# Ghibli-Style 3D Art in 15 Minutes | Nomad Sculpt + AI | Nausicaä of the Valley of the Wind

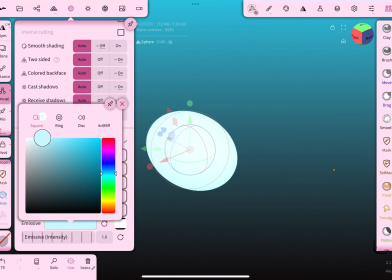Adjust the intensity to determine how strong the light is.
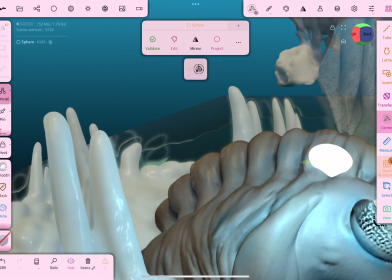I'll place these as glowing eyes on the trilobite.
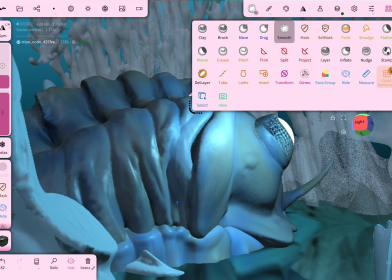After refining the shell, adding some pinches and smoothing edges, the trilobite looks more polished.
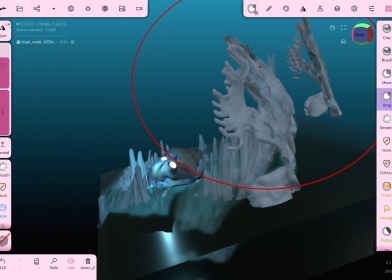Now it's time to flesh out the environment, starting with the background. I bend the trees with the Move tool to create a canopy, enclosing the space.
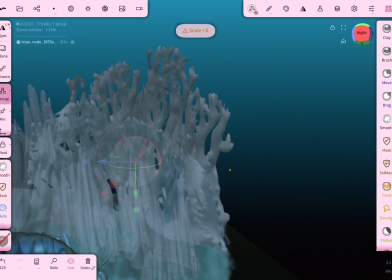Layering more trees behind adds depth.
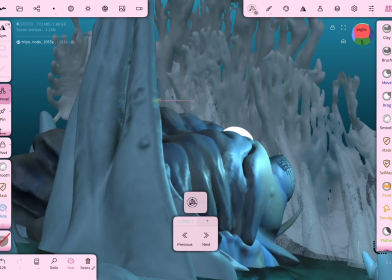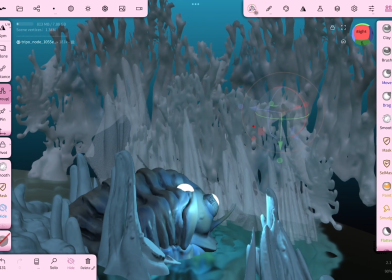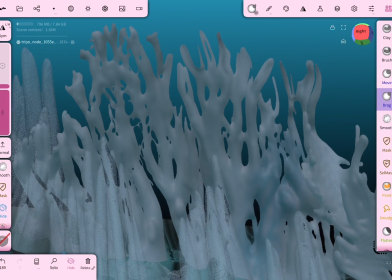To simulate a spore-covered jungle, I apply an emissive blue tint to the far background and smooth out some of the branches.
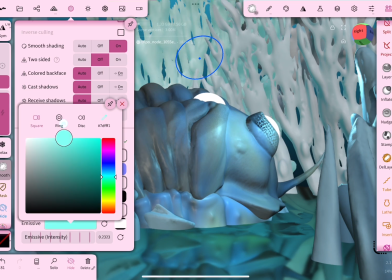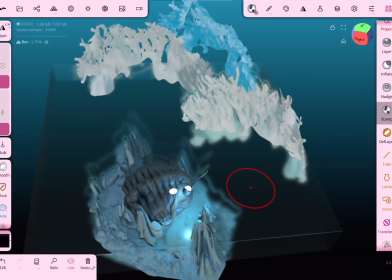In the midground, let's enhance the water surface. I use the stamp tool to imprint a subtle ripple texture,
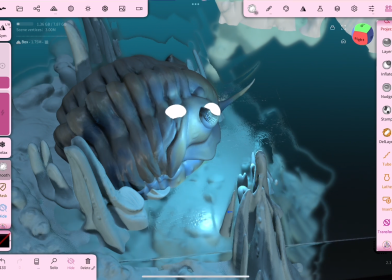then smooth the edges. Not all water needs texture. Variation makes it feel more real.
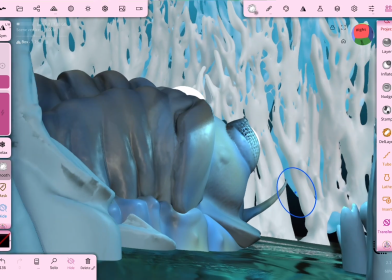Zooming out, you'll notice the scene already looks much more dynamic.
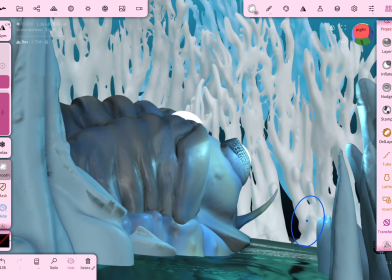For the foreground, we'll add moss, fungi, and strange plants growing around the stalactites.
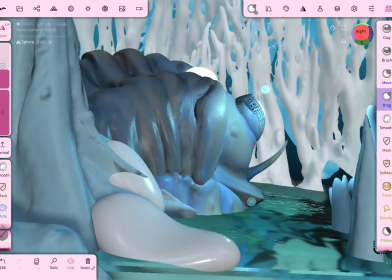I sculpt some basic blob shapes, assign a noisy brush texture, and brush over them to create organic-looking moss.
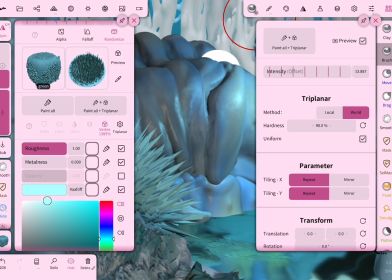Using triplanar projection with paint-all, I form small herbaceous plants.
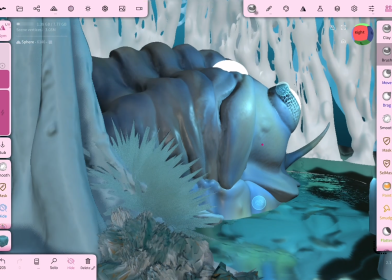Again, switching materials to subsurface gives them a soft, waxy transparency.
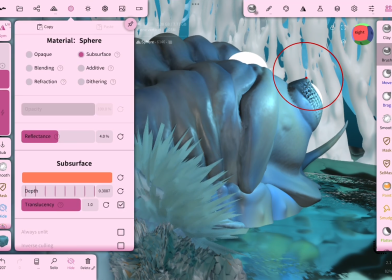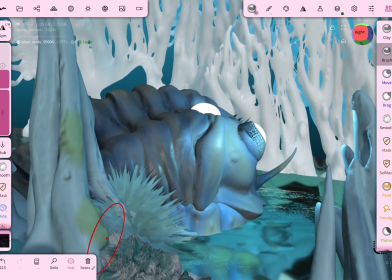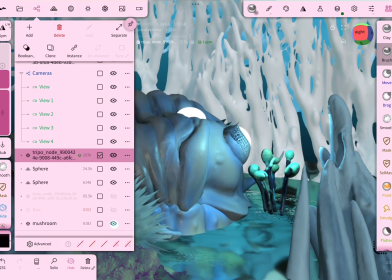Next, I import a group of fungi generated with the same AI tool.
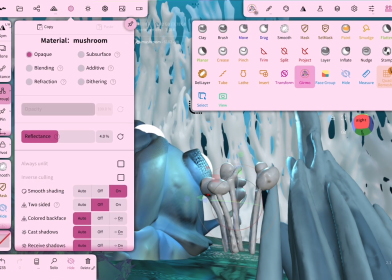I strip away the original harsh colors and apply a white emissive texture with subsurface material to give them a glowing,
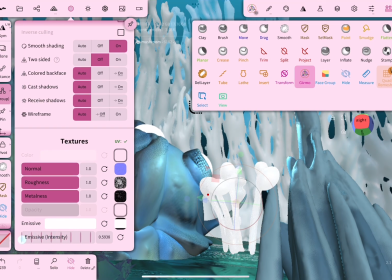ghostly look.
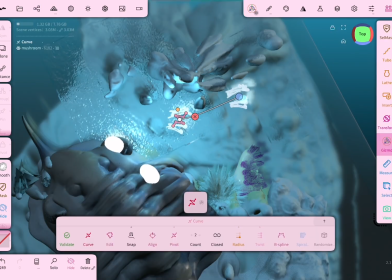Then, I use the curve repeater to scatter them along a path across the pond.
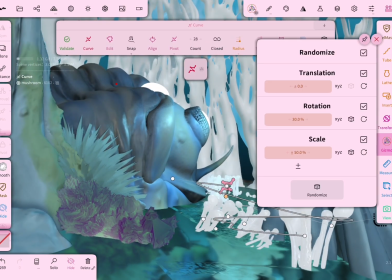Randomizing their size and position helps them feel more natural. I've got a separate tutorial covering random repeaters if you want to dive deeper.
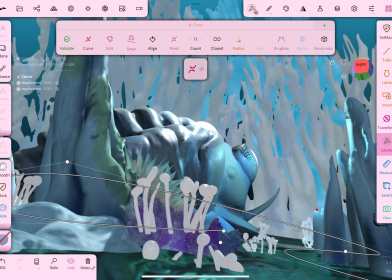By now, the scene is fully built.
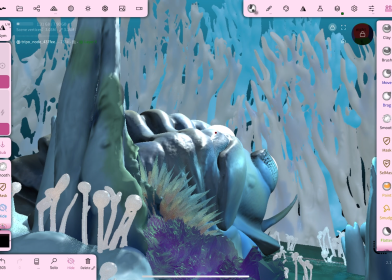For final detailing, I stamp a bumpy texture onto the trilobite shell,
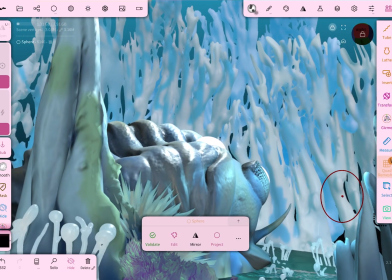then add an extra directional light to illuminate the background. Imagine the spores gently floating through the air like in Nausicaä.
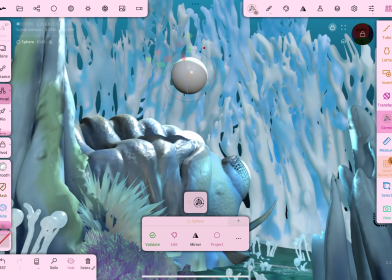We can recreate that.
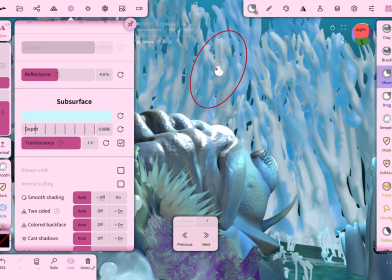I use the array repeater to generate a field of spores and randomize them.
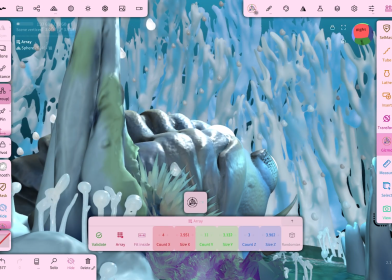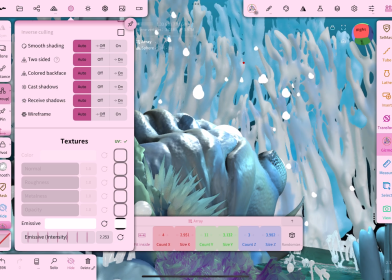Give them a faint emissive glow, and now the atmosphere really starts to sing.
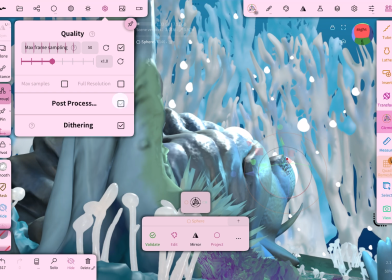Last step, post-processing. In the settings, I turn on ambient occlusion to darken creases and edges.
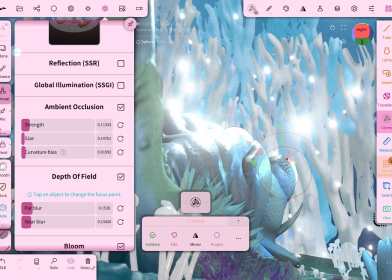Depth of field helps draw attention to the main object while gently blurring the rest.
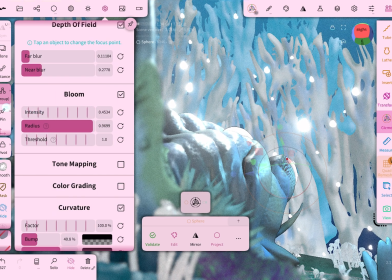I also enable bloom to enhance glows and add a dreamlike quality. Play with the curvature effect and others.
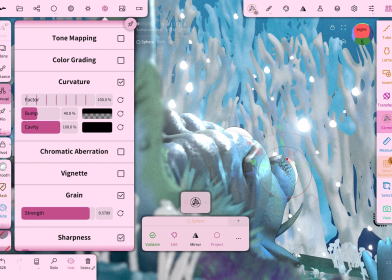I'll explore those in future videos. And that's it. We've built a scene inspired by Valley of the Wind.
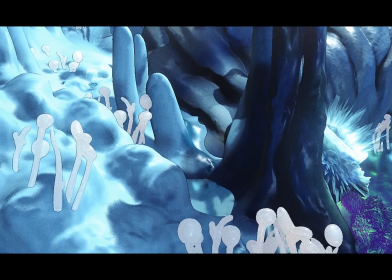The Sea of Decay isn't just about death and poison, it's also about hidden life, thriving under harsh conditions.